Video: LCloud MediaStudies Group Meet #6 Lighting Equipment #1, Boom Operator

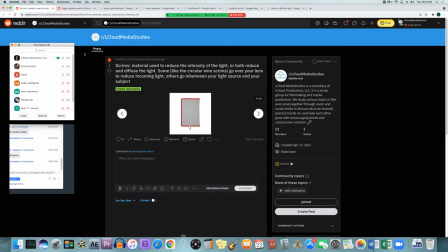there any any questions or comments on that and that would be technically i think that's technically the grip department that uses scrims they're the ones who shape the light and set up all of these things that are uh
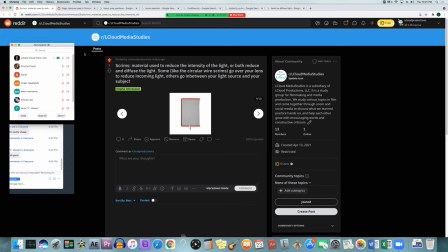helping to block light or shape the light and the electrical department are the ones plugging it all in and setting up the actual lights themselves um so i don't know you know like i said it probably depends on production to production who does what but i'm technically speaking i think the grip department uses
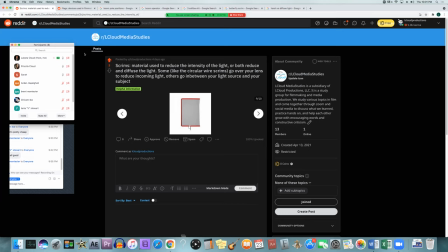these scrims and flags and all of these devices to block and shape the light uh yeah they would be setting uh kind of probably setting everything up and then the lighting depending on the equipment i think the lighting department's the one that's going to be more in charge of like how it actually looks but they're doing the lights so i think the scrims and stuff is
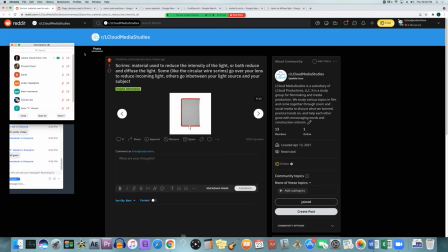grips yeah i'm pretty sure yeah okay yeah that's what i've seen yeah gotcha so yeah so this is technically the the grip department then
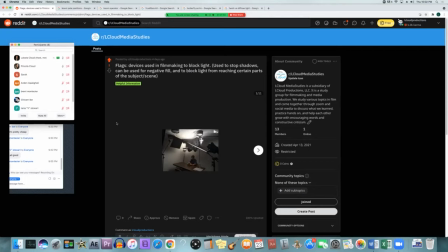and then flags is the last thing flags are another material they're just they're kind of like scrims but you have solid flags which are completely black to block the light from going in certain directions.
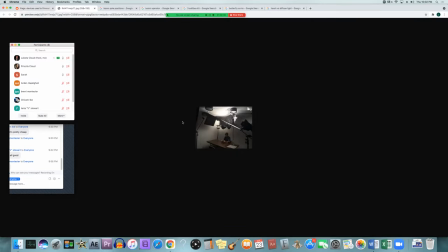If you look at this picture, they have the light coming from the ceiling and they don't want it spilling all over the wall. So they're putting up these flags, these black material all around the light so that it just goes down onto the person and the walls still look dark.
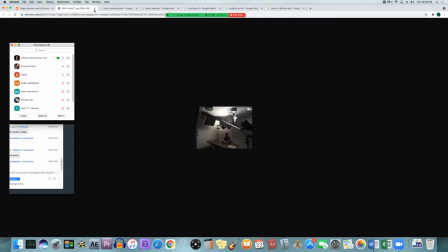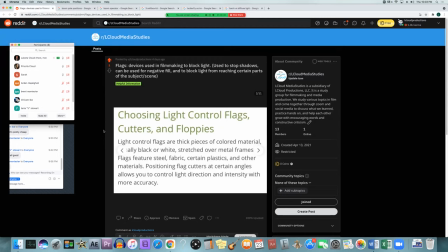Light control flags are thick pieces of colored material, usually black or white, stretched over metal frames. Flags feature steel fabric, certain plastics, and other materials, positioning flag cutters at certain angles allows you to control light direction and intensity with more accuracy,
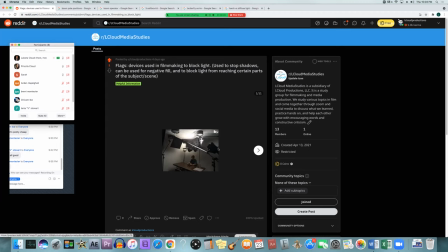which means if you don't want it to spill off on those walls, you put them around the light so that it doesn't go to the walls, just down in that direction you want it to go.
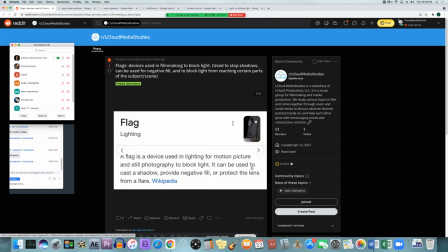That makes sense. Flags device used in lighting for motion picture and still photography to block light. It can also be used to cast shadow, provide negative fill, or protect the lens from flare.
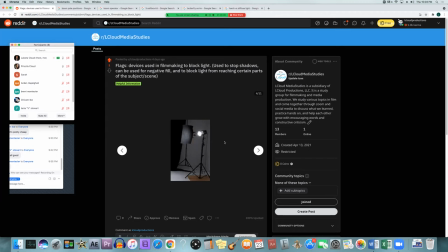So sometimes if you have something like that, you'll have it on a stand, you'll have some black material, You don't want it on the background, but you do want it on your subject. You'll raise it or lower it or move it around to a certain area until that light doesn't hit the background and it only goes to the subject you're pointing it towards.
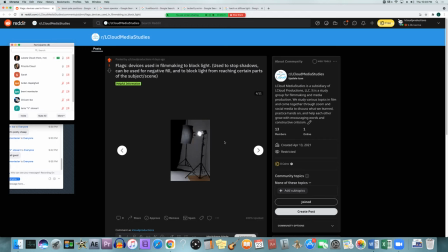So it's a really good way to control the light and everyone should have some kind of black material. I've seen do-it-yourself where they use black trash bags, black t-shirts again, stuff like that. So if you don't actually have the actual materials, you can still find ways to use everyday do-it-yourself
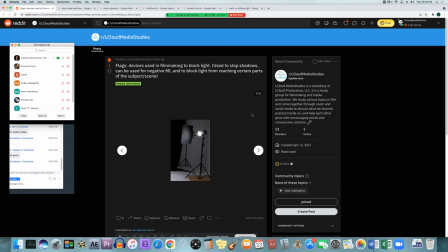materials around the house to get the same effect or something similar.
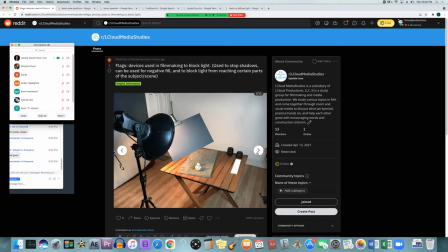And they're using it just like that. That would be like shining it at your subject, which would be a little BB-8 action figure or whatever that is. And they're using that black material to block it from getting on the wall or behind BB-8. so it just looks like the sun or the light is coming from
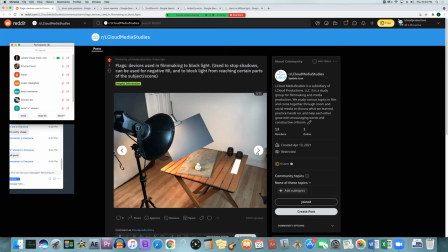the top left of him and casting a shadow right behind it oh that's so cute it reminds me of a i painted a little picture of bbh before yeah that's awesome it's not special yeah it's kind of fun i like to do those kinds of things sometimes
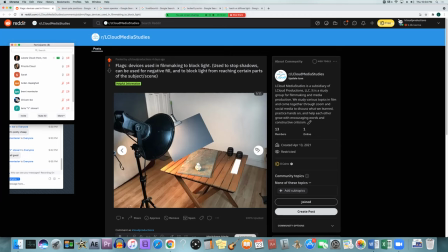occasionally paint a little picture to someone yeah that's cool thanks